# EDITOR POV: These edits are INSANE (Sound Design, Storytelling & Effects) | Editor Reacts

The next 3 videos you're about to see blew my mind. And today I'm going to be sharing all of the secrets that I think made them a success. You see, I'm Ryan, an editor and creative director for some of the biggest creators on the internet, including Dr. Julie Smith, Daniel Amen, and James Smith. And we currently generate about 3 million views a week. But just because we're doing well doesn't mean we can't do better. And so I started this show. This is where I reverse engineer high-performing content and break down the editing decisions that make it a success. So I can keep learning and you can apply the tricks to your content. Enough yapping, let's get into the first video of today. Video 1.
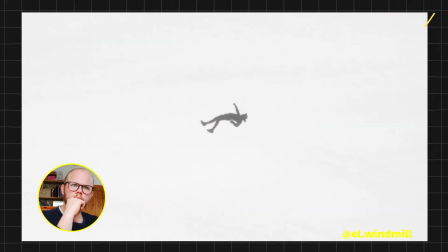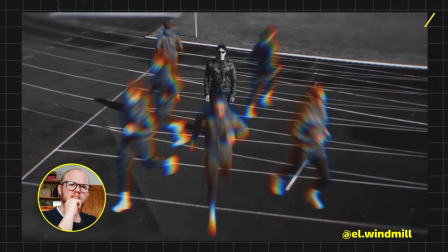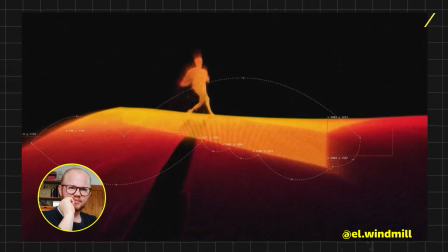Hallelujah, we're back. It's been a while since I recorded content. I had a baby. If I'm a bit rusty today, I'm getting back into the swing of things. Let's go. Can we talk about the sound effects on this first segment? It's fucking nuts.
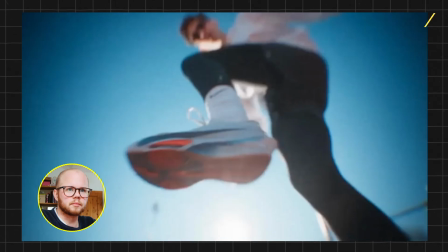1:09 Wow, this is so crazy. Obviously, first clip is him filmed. This is an invert video effect.
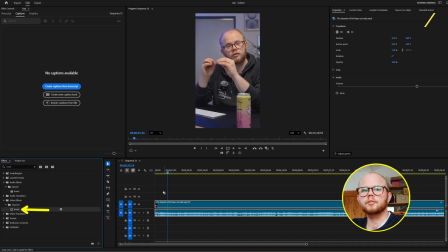1:15 So if you're in Premiere, like I do, you just select the invert effect, throw that on top, and what it does is it flips all the colors.
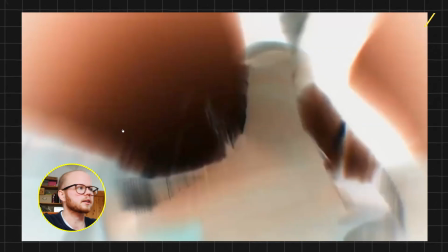1:22 So it makes blue, orange, black, white, etc, etc. That is going to create this flashing effect, which ultimately feels a little bit like a glitch or a transition that you're able to sell.
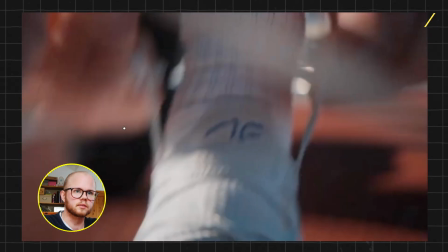1:31 Then in the new shot, which is this one, he's also got the invert effect on,
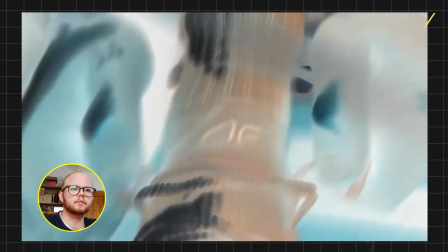1:36 exactly 1 frame to aid the glitch effect through, after which we cut back to the normal and bring the color back in.
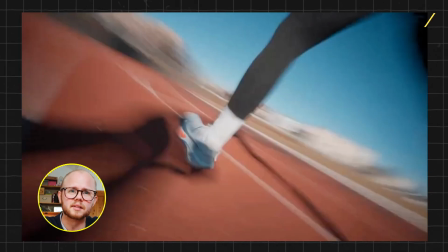1:44 Then we go on to a collection of insanely fast but sick shots, including not limited to this one.
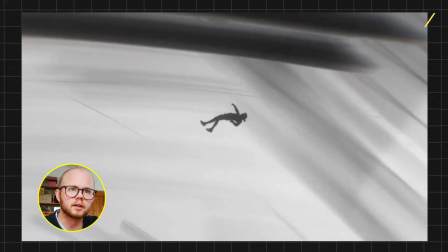1:51 After a collection of crazy shots, we go into this shot here. By the looks of it, just a character.
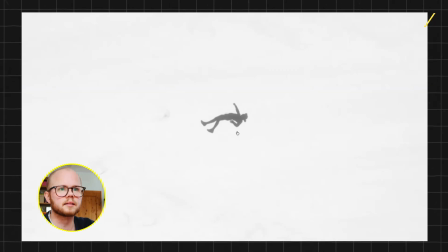1:57 It could be that he shot himself in this position and then just has, in essence, the alpha layer of it so that it's just showing the black outline of his body. It could also be that this is just a character he's found that he's placed smartly. Then we've got textures going over the top.
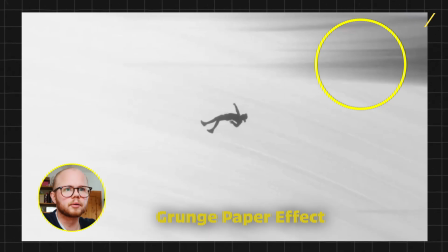2:11 This is probably some sort of like grunge paper effect that you see a little bit here.
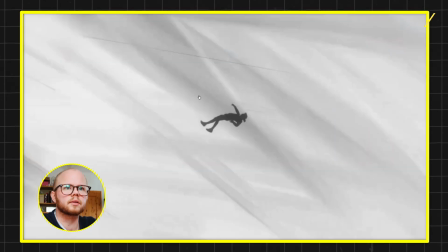2:16 So you see this like texturized overlay here with a shadow and then more shadows coming in here and switching here.
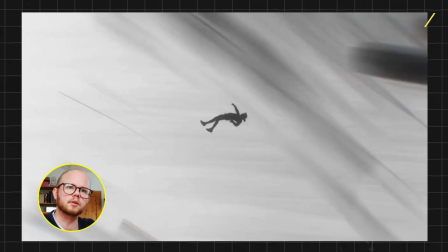2:22 This is probably like a grunge texture effect. If you look that up, you should find a couple that you could overlay.
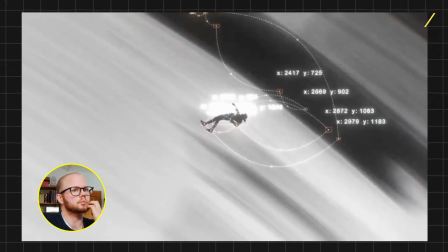2:28 And then we're getting into something cool, which is the tracking overlay. And I've been seeing a lot of these overlay packs being made. I know that you can hand make a lot of these in something like After Effects. If you don't have the time for that, you can also look for packs, which in essence just sell them. And you can just drag and drop them on top as an additional overlay.
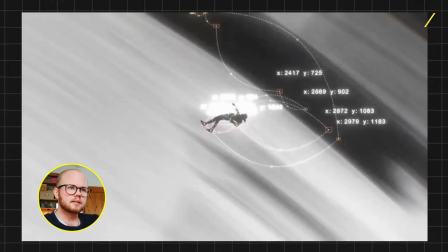2:47 And if you're in this like cinematic, techie space, I've been seeing it being used a lot lately, then it's a cool effect to add.
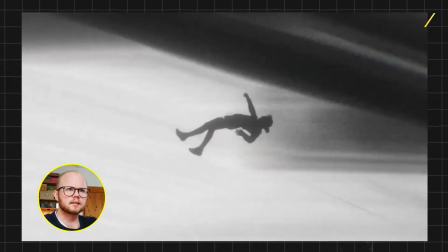2:55 It does look like, by the way that it slightly moves, it could be a video,
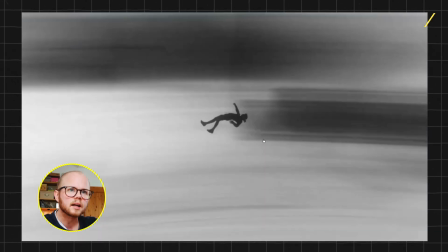3:00 but it's more likely just a character that is slightly animated, because I think it's just the hand that moves.
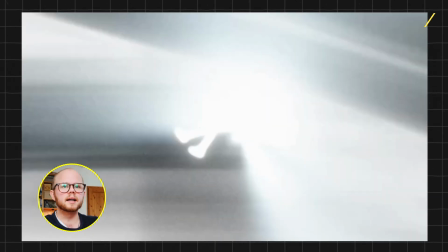3:06 Then this insane effect here. Here we go back to using more tricks that we've already seen before, right?
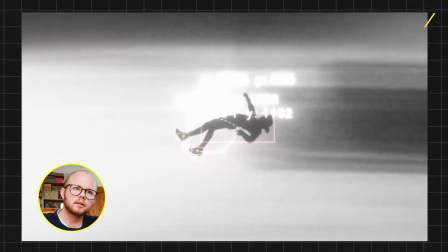3:11 The subtle zoom in from here to here and bringing back in the tracking overlays.
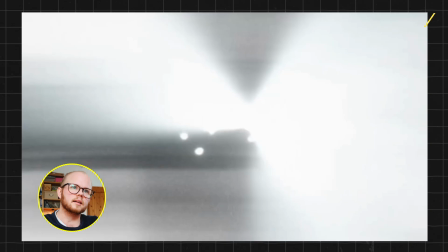3:17 Here doing a glow effect, here the alpha layer showing, and then here continuing on the effects that we saw at the beginning.
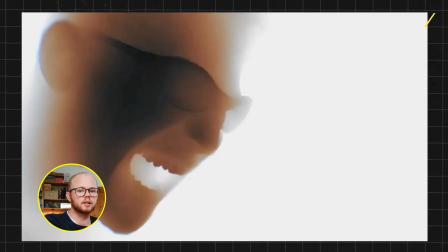3:23 This is important to create consistency in your videos. So now here we've got the inverted effect again.
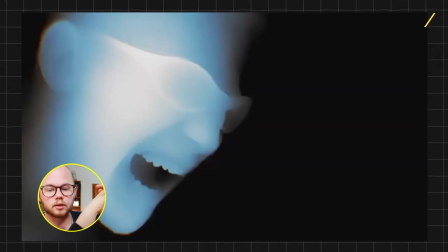3:29 Here's what I'd probably do. I take the shot of this. It's gonna be, if you imagine the original image, just an outline of the face. You're gonna drag that into a tool like Higgs field, and you probably give it a prompt in the area of outline,
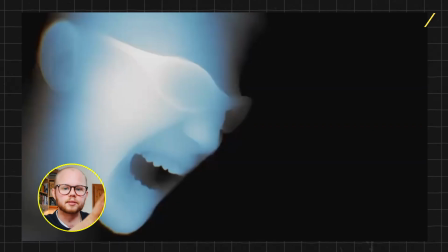3:43 or turn this picture of my face into an X-ray style image showing only blue and white highlight. It could be that you manipulate this entirely with color grading, pushing only the blues, and he has a slight bit of chromatic aberration on the ear here, where you can tell by the like red, green, blue effect with a slight blur on it. The Premiere Blur update has this built into it, which is kind of a nice addition.